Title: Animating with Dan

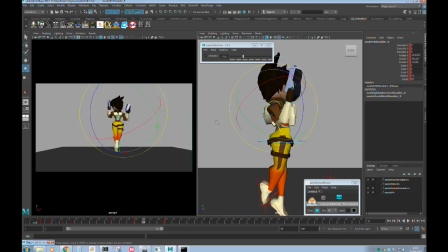2369s
So let's think a bit about this arm. So it comes up there. I probably, like, as well, this is another thing, don't be afraid to change your key poses, because even if you posed it in a certain position, you still want to
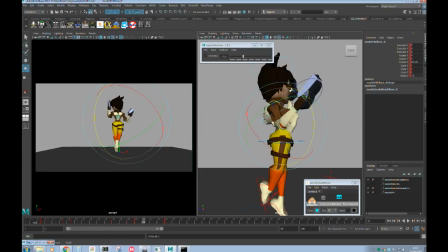2386s
have it change with the energy of the previous shots, if that makes sense. That sounds stupid, but No, it's like, it makes sense. It's like, you know, if your breakdown is working in a certain way, you still need to make it work with that same momentum. yeah.
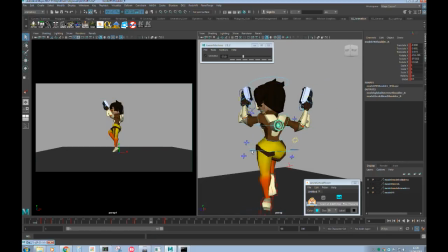2407s
Okay, so that's breakdown 1. So this is breakdown 1. So we're thinking about the antic, which I don't think I need anything too really antic on this.
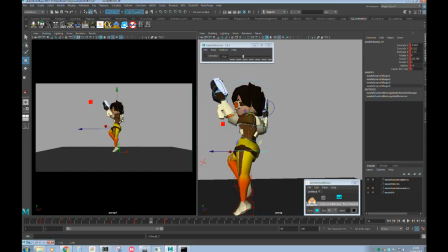2415s
She's just coming straight down pretty much to go down into this pose.
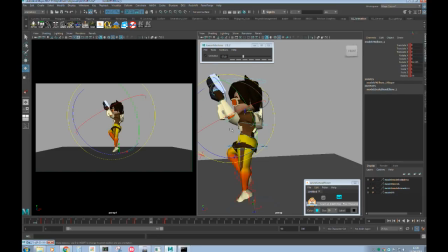2421s
Maybe I take this arm and lead with this arm now, so, or this elbow even, so she can use her elbow to come down to create some more momentum for a spin. Mm-hmm.
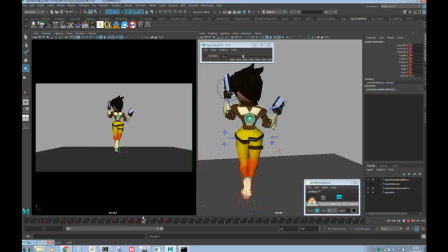2435s
So it's not very visible, but you guys know it's there.
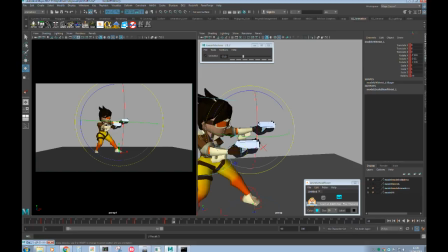2442s
Right, and then let's do the other side of it. So this is going to be overshoot and drag.
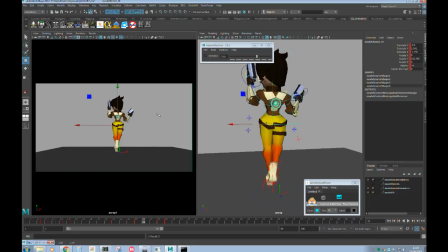2453s
So I do want the hips to overshoot on this, so I want it to come probably more like there.
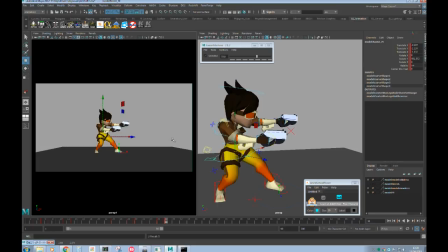2462s
Overshoot. I always find the hardest thing with this stuff is the feet.
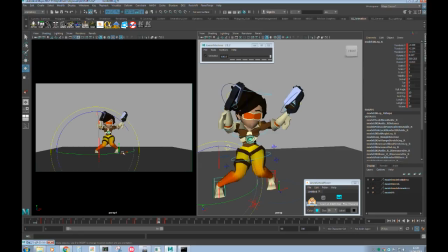2472s
but let's see what happens. Again, it's a lot of this. It's like, even if you're sitting there thinking, I don't know how to do this, you've kind of just got to play around.
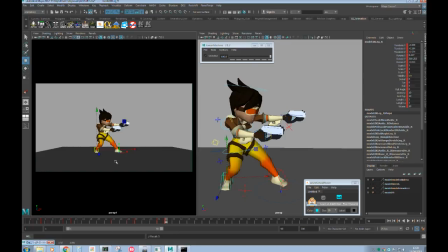2488s
Like, I didn't know where that foot was going to go. I feel I'll just put it somewhere, see what looks wrong, and try and figure out. I don't like this. Isn't necessarily correct either, but I think that works for now.
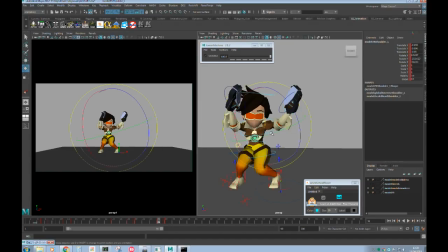2504s
It works, yeah. Yeah. So what arm is this? This is the arm. Is that the leading arm? This is the leading arm, so we can continue to lead with it, I think. So again, that'd be an overshoot on the arc of that, because it comes down and then goes back up.
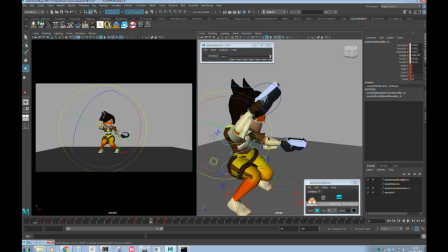2524s
And then this arm was sort of dragging, wasn't it? So we'll keep this dragging. And we do need to be thinking about the drag on this. So let's drag the chest.
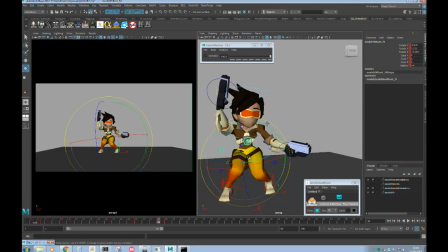2540s
And when I think about the position of the chest, I think about rotating the hips rather than, do you know what I mean? Oh, so instead of translating the chest.
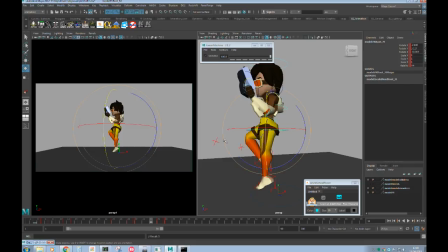2549s
Yeah, I'd rotate the hips back that way to translate the chest this way. And you might notice as well, with the root controller,
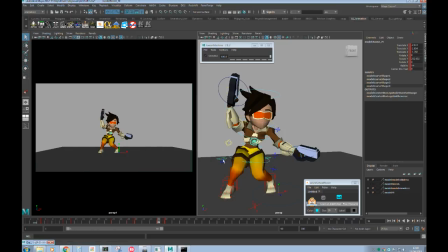2557s
I haven't been rotating it in anything other than Y. And that's just sort of like a habit I got into, which means that, say I wanted her to walk off in this direction towards the way she's facing, I can literally just translate her in that direction, because there's no weird rotation on her.
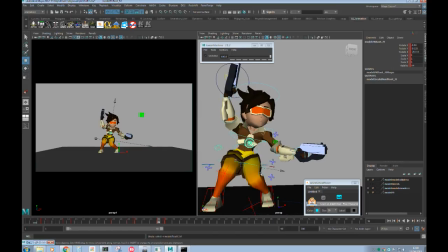2576s
She's not going to just go off through the floor. I see. So it's just sort of, I try and keep it flat.
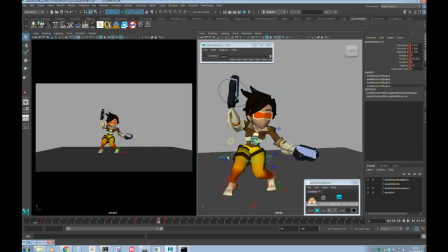2583s
If I need to tweak it to push the pose, I'll do that, but I'll try and flatten it out for when there's a walk or something like that.
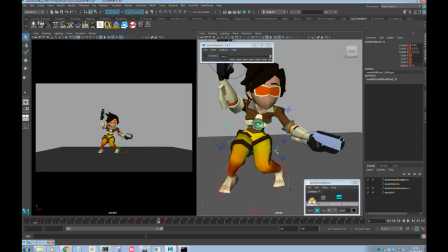2591s
Does that make sense? Yeah. And then it depends on the rig as well, obviously, because this one has the same functionality as this, basically, to more or less the same effect. If your rig doesn't have that control, you're going to need to rotate the hips, obviously.
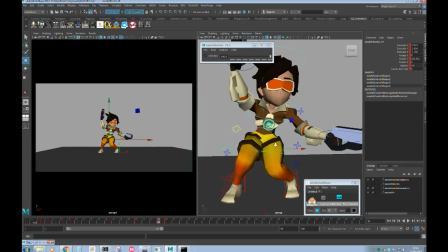2612s
So what were we doing? This is the we were dragging the chest. Yes.